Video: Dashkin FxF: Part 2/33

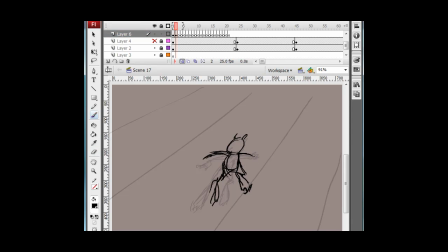0:05 Right, I'm just stopping the recording every five minutes so that I save it in five minute increments. I'm using Camtasia Studio 6 which is great for recording a screen if you ever do anything like that.
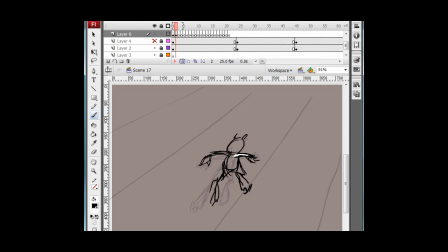0:24 But yeah, sometimes my narration might sound a bit disjointed. i'll go quiet and then i'll come back and maybe be on a completely different tangent and forget completely what i was talking about so uh yeah i'm just doing his downward his
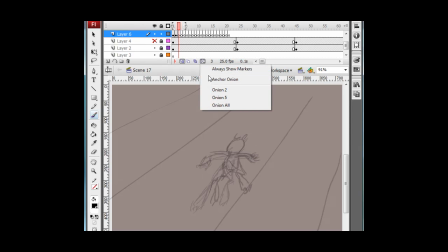0:38 downshot cycle first um i need to uh
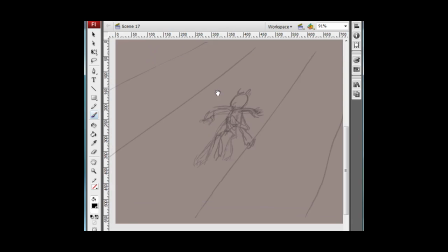and now so here he's coming off the ground here he's airborne and he's his feet are coming forward to grab it to the terrain i've
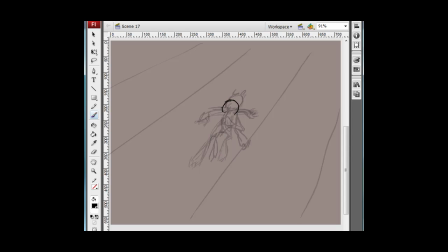1:00 just put a little bit of movement in his hands now I'm gonna make him lose a bit of momentum in the air because he's his initial momentum carries him forward really fast but then all that energy kind of dissipates a bit
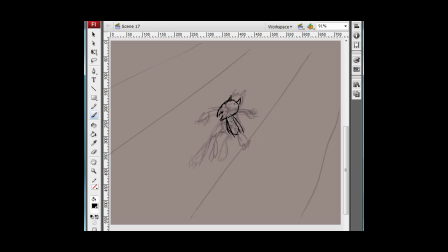1:17 when he's in the air just a little bit he's some very fast but he's still got some some natural physical motion movement. He obeys the laws of physics a bit. What's his arm gonna do?
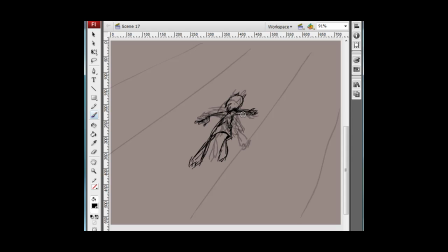1:32 Sometimes I'll, when I'm animating, I'll just flip back and forth, which is what you do as a when you're animating on paper. As a traditional animator, you're always flipping your drawings back and forth to see how the movement works.
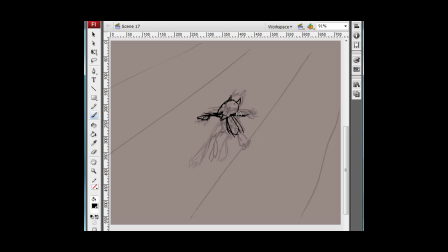1:45 But here I think I'll push his hand out. I don't like that one.
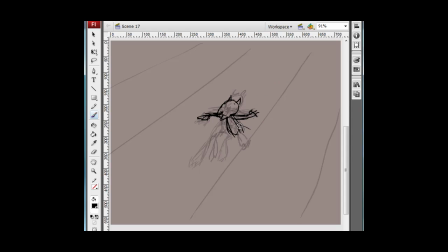2:04 Okay so his feet are now shooting forward and remember this is a down shot so we won't see all of his detail like some bits of his anatomy are hidden behind other bits.
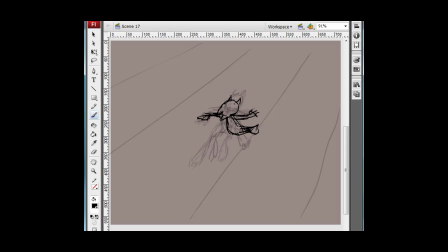2:21 so and there's lots of foreshortening so all the drawings may not look like great silhouettes that one for example just looks weird but in the context it's going to look fine so here's where okay here's he's coming off the ground drawing
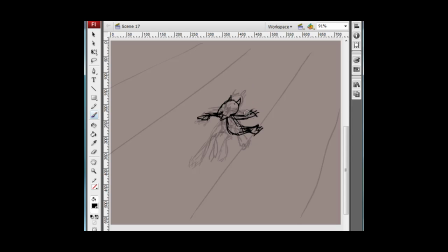2:38 this is his airborne drawing this is his coming down towards the ground and touching the ground drawing and now we'll draw him on the ground he's lost a lot more momentum now so you see where his his main
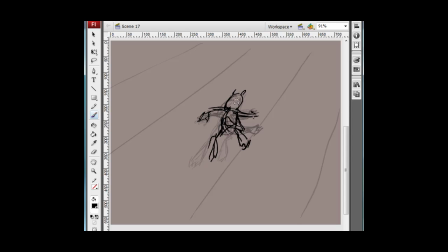2:55 volume this volume here is it's got all the forward momentum here and it's hanging in the air bit now it's falling back a bit and now we're going to draw it back here falling back a lot more so
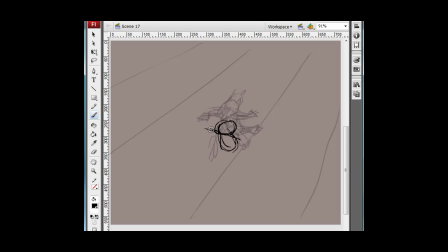3:11 here he's crouched on the ground ready to spring off again I like to do a couple of cycles if I do cycle the animation,
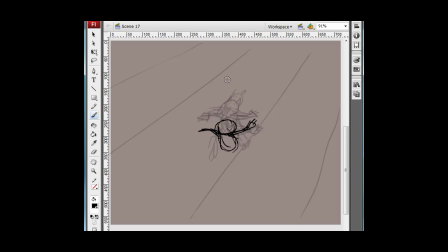3:29 just because I like his hands to do different things and to wave around a bit better and his hair to flap around a bit more interestingly, whereas if it was just a 4 drawing cycle or even 16 frame cycle, having it on screen for any length of time will really show that it's a cycle.
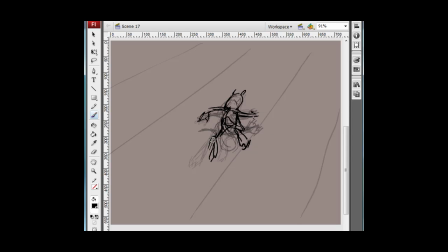3:49 and it's fine sometimes but you you know something like Bytey he's not he's not going over perfectly flat featureless terrain he's running through he's going over hills and through trees and things like that so
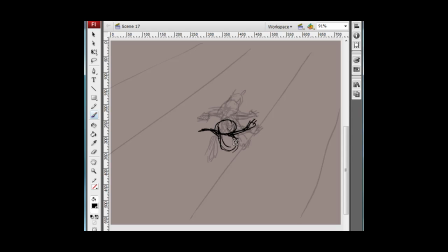4:04 this is probably taking me a bit longer than it should because I'm talking about stuff and getting distracted while I'm talking I can't really animate and talk at the same time so now he's on the ground actually that leg should be back a bit further okay
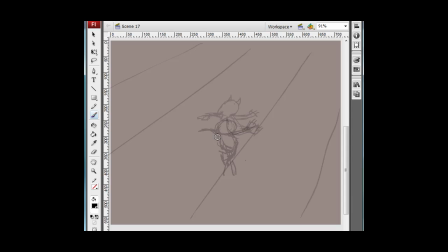4:27 right now turning it
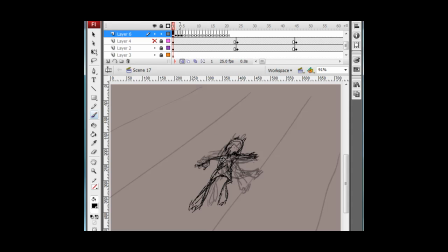4:32 into a cycle or going back to even though I said this isn't going to be a cycle I'm gonna copy his first drawing copy paste it at the end and then in between you see I've left a frame here I've gone first drawing and last drawing are the exact
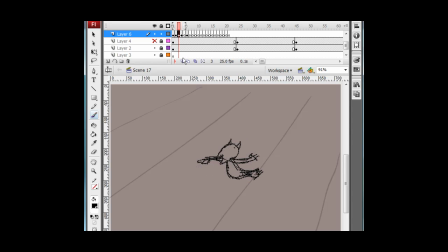4:49 same drawing so where I was up to which is don't don't don't don't I was up to there I'm going to get in the next frame I'm going to in between it back into his first drawing so in between in
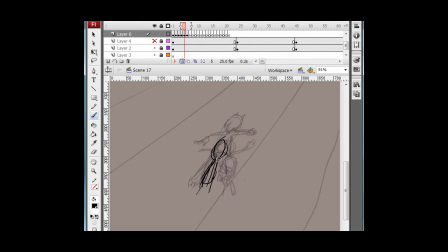5:07 between something into its first drawing is how create a cycle or a looping looping cycle of animation draw his hands forward a bit I think
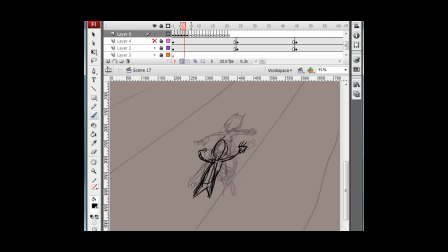5:30 again you notice how how rough all this is so what we've got at the end he
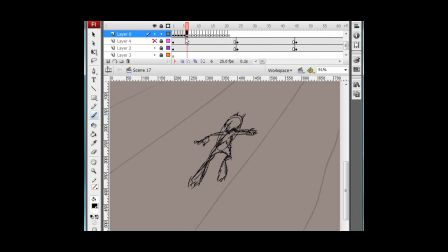5:44 comes off and if If I was to cycle that, I'd remove that last drawing, because it's the same as the first. Select them all, copy, paste, and you get him.
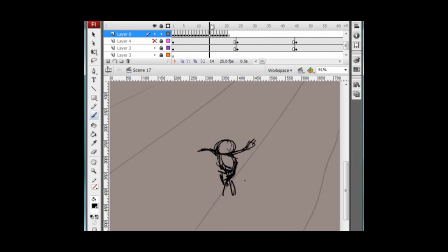6:03 You see what I mean about being very mechanical, it looks a lot like a cycle just because his hands are not doing much. Everything is exactly the same each cycle around, so what I like to do is create a cycle
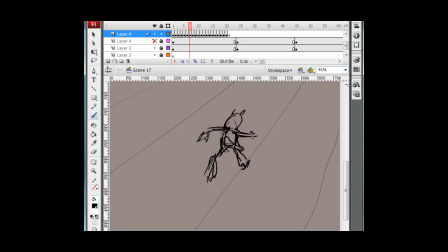6:20 and then do something different with his hands the second time around let me show you an
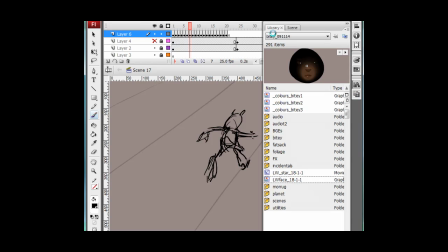6:24 example if I can find it hang
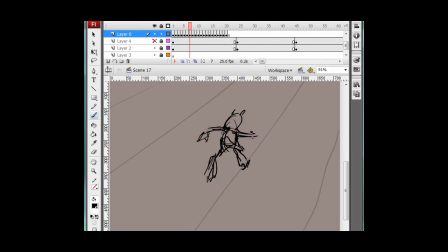6:31 on how much time we got oops we've gone over one sec